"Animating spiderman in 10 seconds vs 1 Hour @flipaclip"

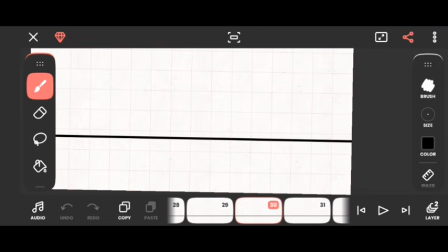After that, I checked the time and noticed that I've used almost 15 minutes of my time.
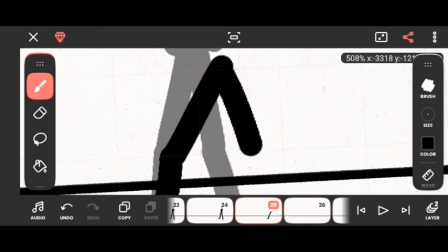Although it might seem like 15 minutes is still a lot of time,
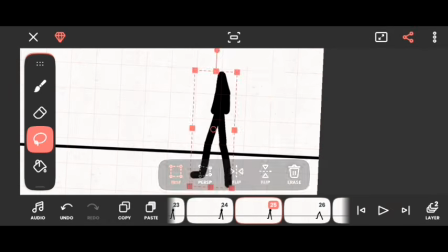to me it's still little because animation takes a lot of time, and as you can see, I am still having trouble with some lines.
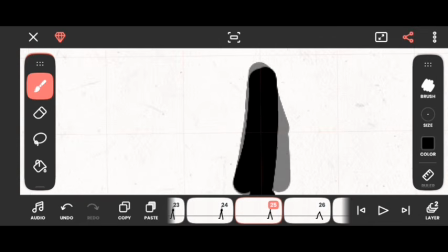So, I had to redraw them over and over again, but I tried as much as I could to draw at once and not over and over again. After getting up,
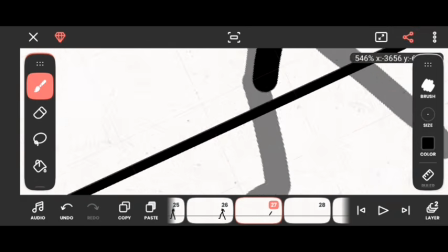I animated a build-up or anticipation before shooting out the webs.
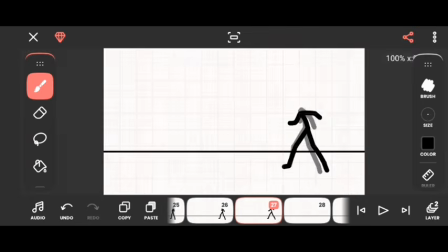I animated him sliding back with one foot while his hands go up in the air. I drew that a couple more times to really show that he's about to perform the action.
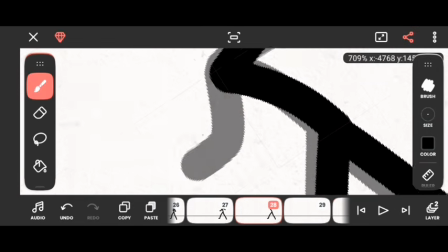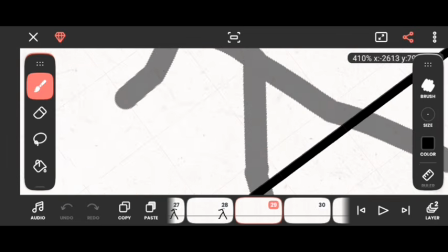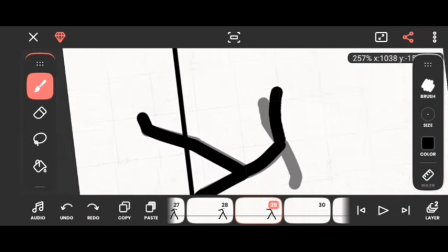After that, I animated him sort of getting pulled by the force from which the web came out, and while he's leaning forward, I animated one leg for a little bit of realism.
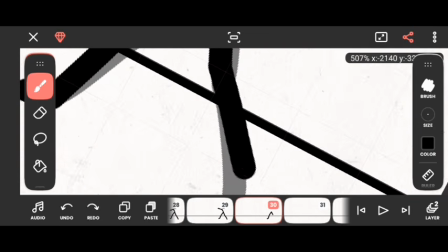You can't really see it when played, but it's these types of little details that matter and make the animation look good.
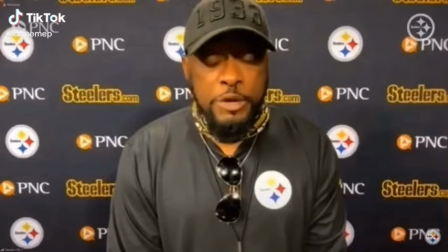We do not care.
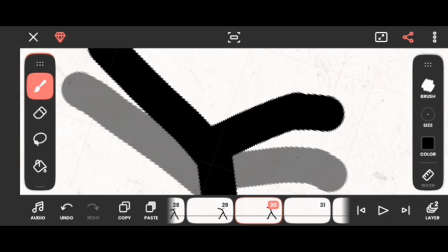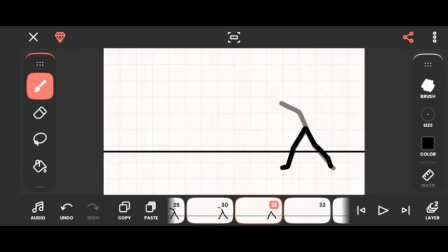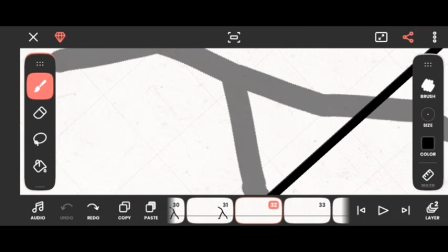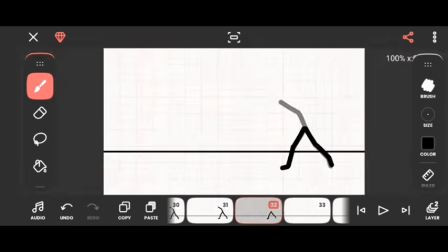I checked the time and I had used more than 20 minutes of my time, so I'm slowly running out of time.
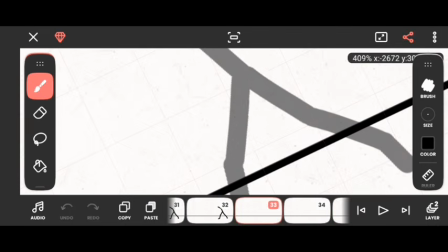I added a couple more frames because I want to play around with my timing a little bit and really exaggerate it.
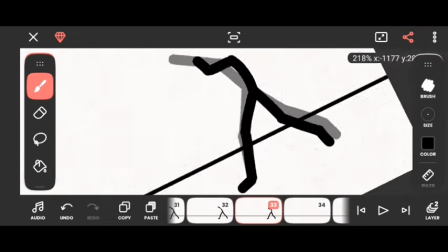After that, I animated the stickman leaning back while pulling the web.
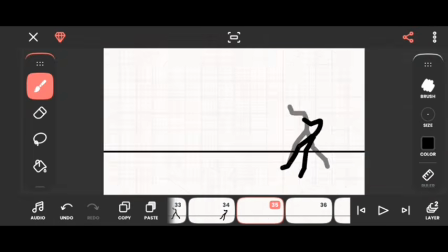I think I saw this once in a Spider-Man movie where he's sort of using the web as a sling so he can go higher and faster.
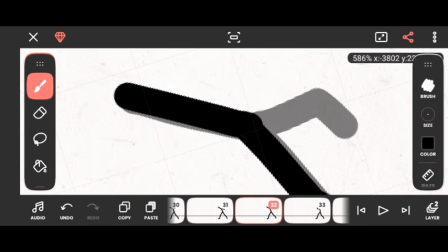After that, I animated the other arm.
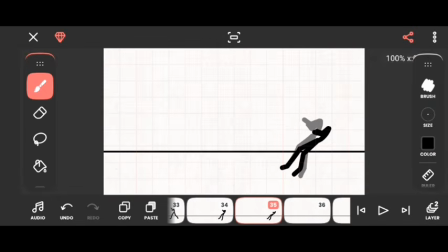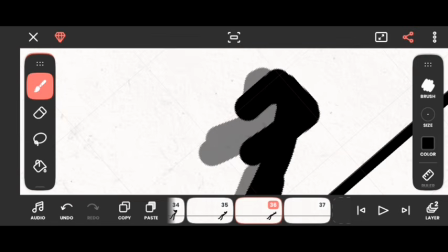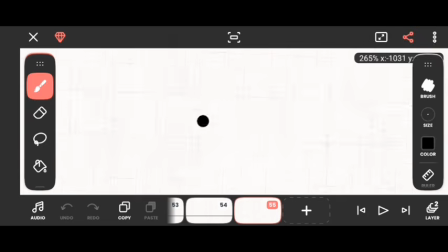At this point, I've used more than 30 minutes of my time.
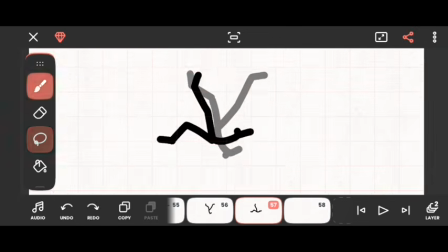The next scene is Spider-Man in the air, upside down, and he spins into his normal position before swinging out.
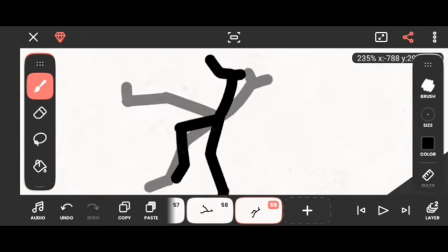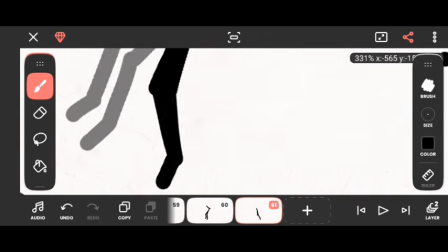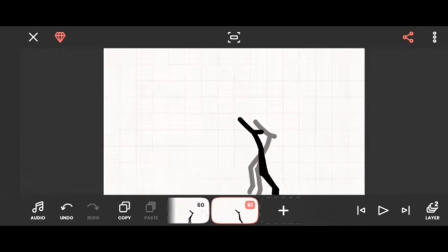After animating the spin, I used the lasso tool to adjust some things, and I think I made the right decision.
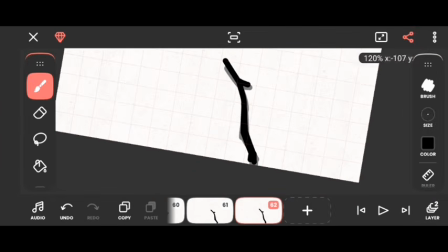After that, I animated him swinging with one arm stretched out and animated that a couple more times.
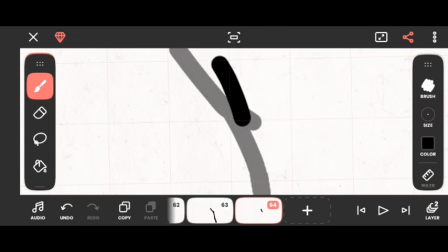And then I animated him pulling up with the web and then going on with a clean spin.
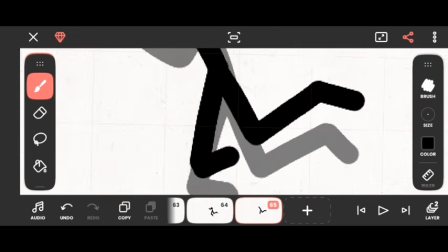The spin was kinda tricky and confusing to animate, but I later figured it out.
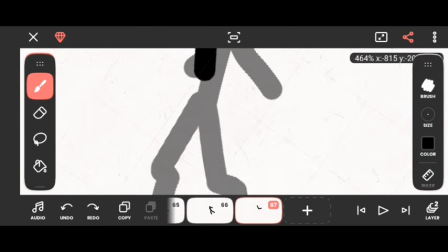I think I'm talking too much, so enjoy this little speed lapse.